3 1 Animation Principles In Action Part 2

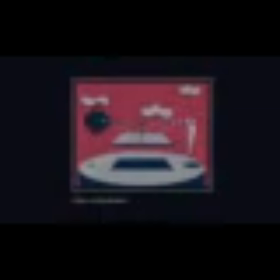[4:09]
This is one of the animation principles. We already talked about it in the previous lesson.
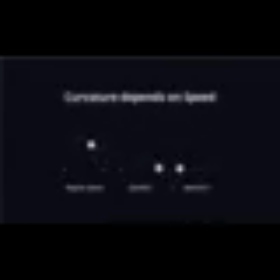[4:15]
Now we will figure out how to use it in practice. Let's get back to the Google logo.
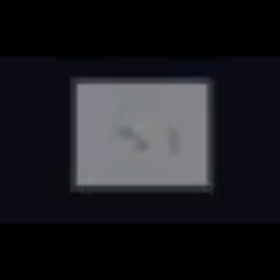[4:20]
Pay attention to how it is revealed. All letters except the first one fly out and follow arc-shaped trajectories.
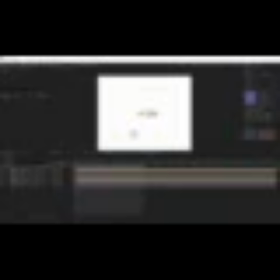[4:28]
First, let's take a look at how the letters G and L are revealed. We will return to the rest later, as they are created in a different way. The lowercase letters G and L. Let's animate position the same way as we have done for the first letter and set the animation graphs.
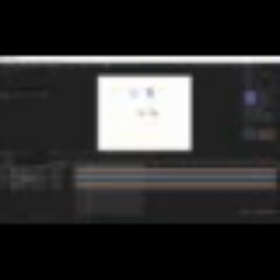[4:45]
We will also add the flight trajectory by adjusting the points in space to form an arc. It is not necessary to make it an ideal semicircle. It all depends on the situation. Let's adjust the animation graphs. As you remember, the object should freeze at the peak point.
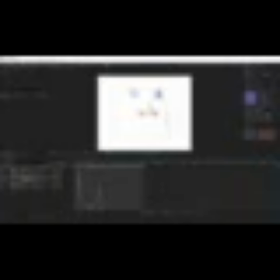Great. Now let's animate the letter L and create a trajectory for it.
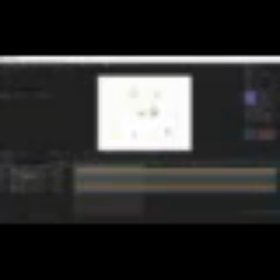[5:23]
This animation will consist of 4 keyframes, of which 3 will be the animation of the object flying out, and additional 1 for the object sliding to the final position. Let's set the trajectory. Right-click on the selected keyframes and select the keyframe interpolation parameter.
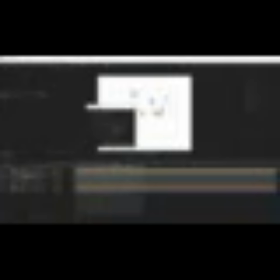[5:43]
Apply linear interpolation. Apply Bezier only to the peak point.
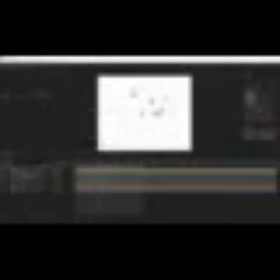[5:48]
To do this, select Pen tool and holding down Alt, click on the right point.
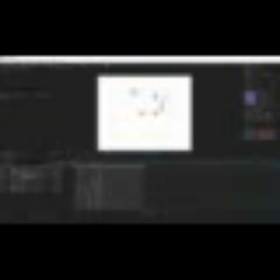[6:05]
Let's make an arc and set animation graphs. The graph of flying out will be the same. We, however, need to make a seamless transition to sliding when it lands, creating the impression of uniform movement and speed. To achieve it, you need to set up such a graph.
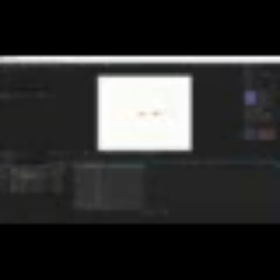Let's finalize the animation and add rotation for the object. When it jumps in, the letter will be parallel to the x-axis.
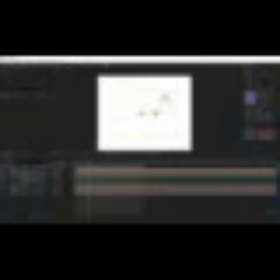[6:39]
Before it reaches the peak point, it rotates 1 time. When it lands, it reaches its final position. Let's set the graphs. We will rotate it smoothly when it freezes. Raise this point a little to make the graph smoother.
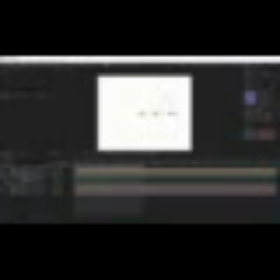[7:00]
Great, let's see what we got. We have covered the principle on relatively simple examples, but it applies to more complex objects as well.
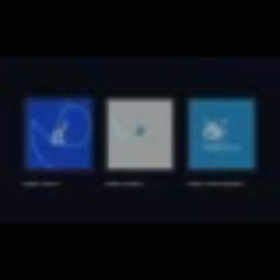[7:13]
Multi-component figures, characters, and any other objects will look natural and harmonious moving in arc-shaped trajectories,
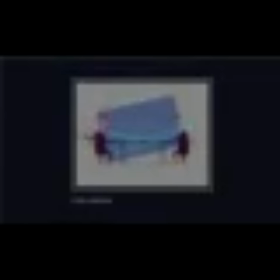[7:22]
unless these are some kind of mechanical or very fast movements, as I mentioned in the previous lesson.
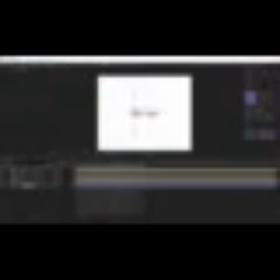[7:29]
Objects stretching is also quite often used in animation. But we will talk not about the squash and stretch principle in animation, but about the effect of a stretched object, and cover several ways to create it.
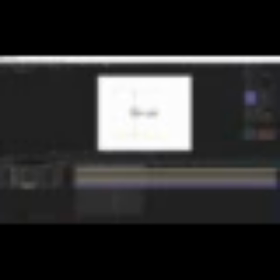[7:44]
In order not to get confused, take a look at these examples. The squash and stretch principle.
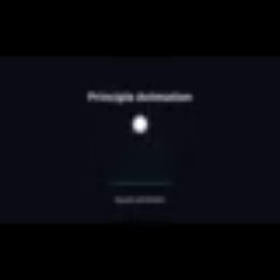[7:50]
It is used to convey the weight and elasticity of the shape of animated objects. To create realistic animation, it is important to maintain the volume of an object. If you stretch a ball vertically, then it should correspondingly squash horizontally.
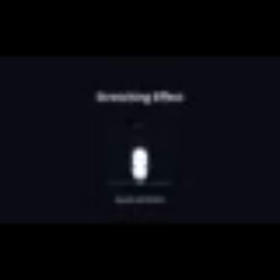[8:08]
The stretching effect looks more expressive and is used to create a certain style of animation or convey the speed of an object. Let's analyze several ways to achieve this effect.